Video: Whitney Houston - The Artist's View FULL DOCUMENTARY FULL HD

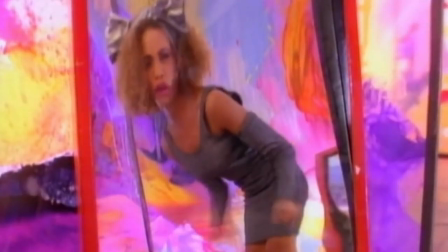264s
But the truth is, she was just very nervous and very shy. I didn't know why she would be nervous, because she's a performer. She's performed in front of lots of people. But the reason was to surface.
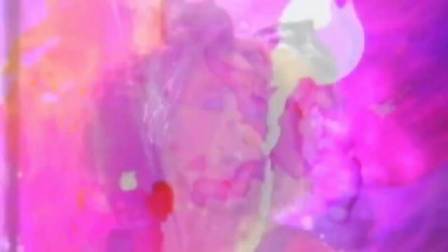280s
I remember getting a call from Brian Grant. He was part of a company called MGMM that made every groundbreaking video that has ever been seen to this day.
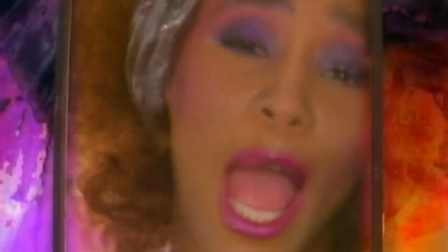292s
And could I do this video with Whitney Houston? I thought, oh my goodness, the goddess of song.
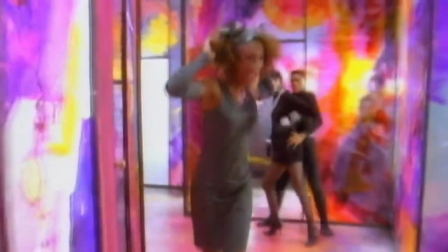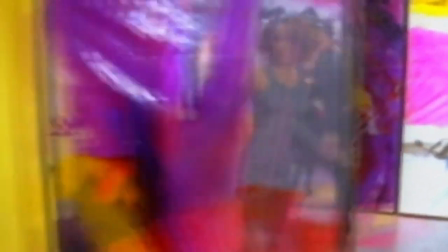306s
As usual, the
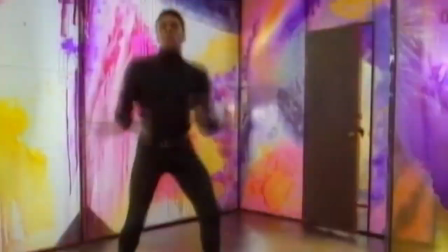310s
there was going to be no time to choreograph it, so most of it was going to be done at 5 a.m. in the morning before we started shooting at 9.
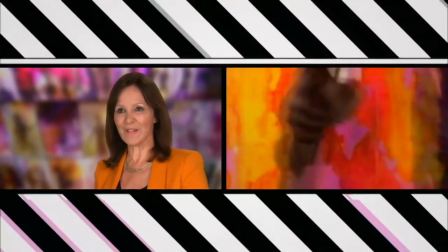318s
So I instantly got together my very best dancers, and I couldn't wait to meet Miss Houston.
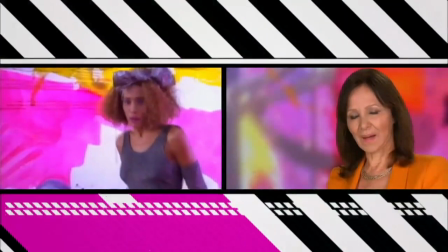330s
Her playback was perfection.
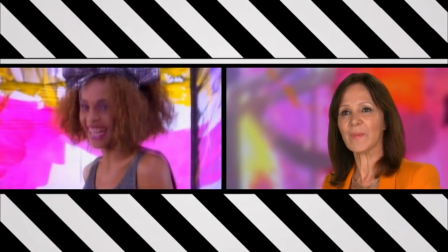333s
You would think that every word of the song was coming out of her mouth, but what the feet were doing
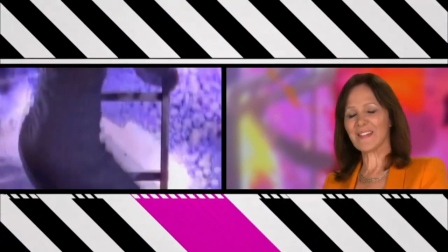340s
were less than delightful.
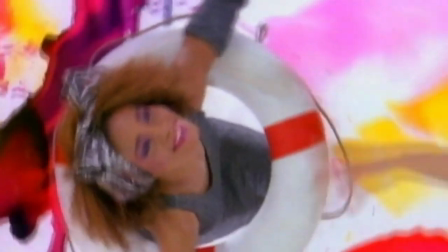346s
Arlene discovered very quickly that she couldn't dance, so your job as a director at that point is to create a place where the artist feels safe, where you're not going to make them look silly. So I just said, look, you don't have to worry about any of this.
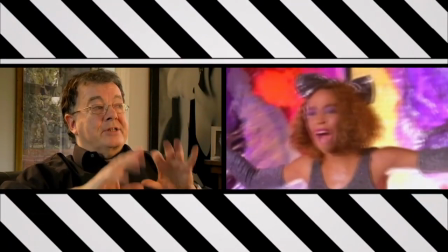361s
The name of the game today is just to have as much fun as possible,
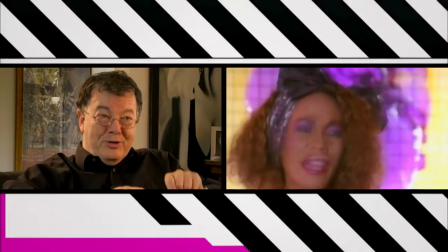365s
to enjoy yourself and do what you do best, which is to sing, and let us do all the other stuff.
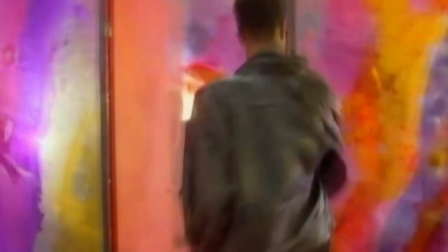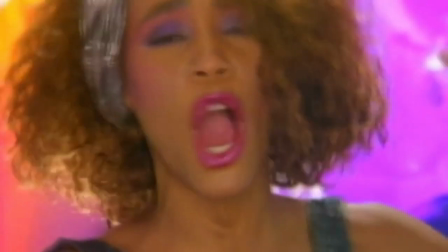377s
The dancers were absolutely fantastic with her, made her feel completely at home.
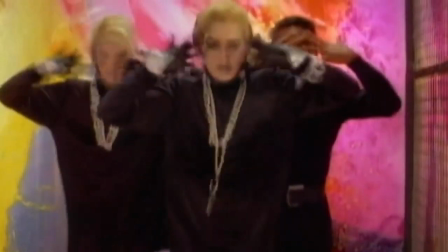382s
There was no standing on ceremony, there was no entourage that day, there was just her and the guy from the record company, and it was just a really good, fun day, and I think Whitney really enjoyed herself, and I think it shows in the video. We built a set that was like a maze. It was made of polythene and it had printer's ink splashed all over it.
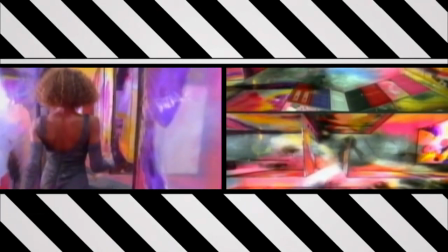408s
That was why the colours were so strong. The song's all about, is the guy that I'm after, how will I know if he's the right guy?
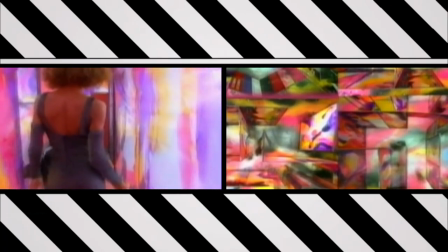415s
The maze was a sort of metaphor for this, the maze of dating and finding guys and going out with them and which one is the one.
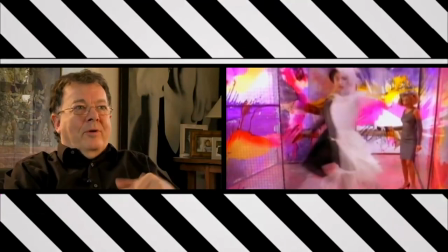421s
You know, that's what the marriage thing is all about. It's what the doors are all about, who behind each one of these doors is a guy, is he the right guy?
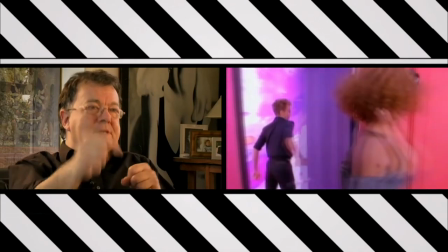429s
And if you look at the video, there's a moment where she opens the last door and one of the guys comes out and hugs her.
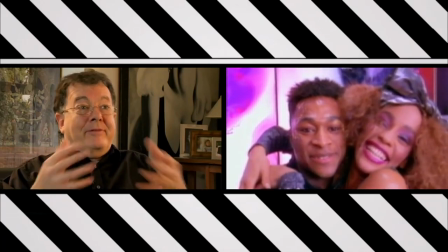436s
And then he says something to her, which is completely ad-libbed. I've no idea what it was, but it made her fall about laughing, and we left it in the video.
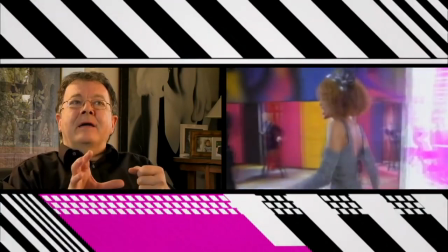443s
And it was very much how that day went. It didn't matter if it was perfect. What mattered was the energy.
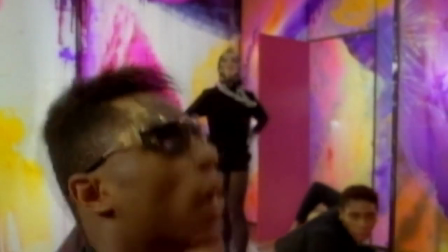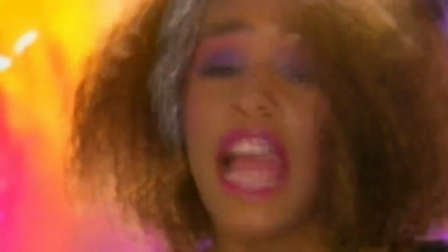458s
When I was first talking to Whitney on that first day, she sort of said, you know, I've seen the videos you've done with Tina and especially the video you did with Aretha Franklin, Freeway of Love. I really liked that. It's really good. And I said, well, thank you very much. And she said, did you know that she is my godmother? And I said, you're joking. I said, no, she's my godmother. There's a sort of synchronicity there, sort of destiny or something.
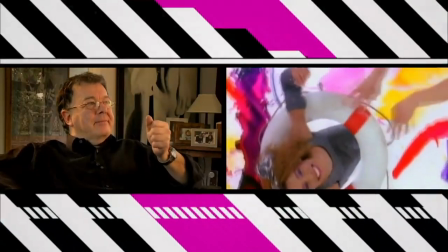484s
There's a line in the song where she says, I'm asking you because you know about these things.
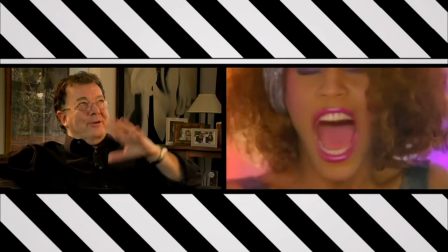489s
You know, it's like, is that a best friend or could it be somebody, a mentor, somebody older? I thought, why don't we put Aretha in there? Because I'm sure at some point in their lives, you know, Aretha has given Whitney Houston some advice. I'm sure she's given her plenty of advice.
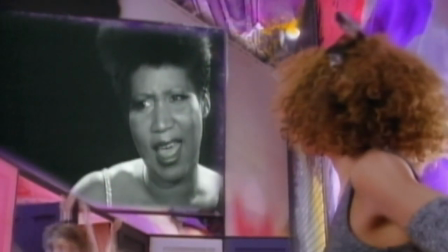504s
So I just said to Whitney, why don't you just turn around and in post-production, we'll put a shot of Aretha in the background.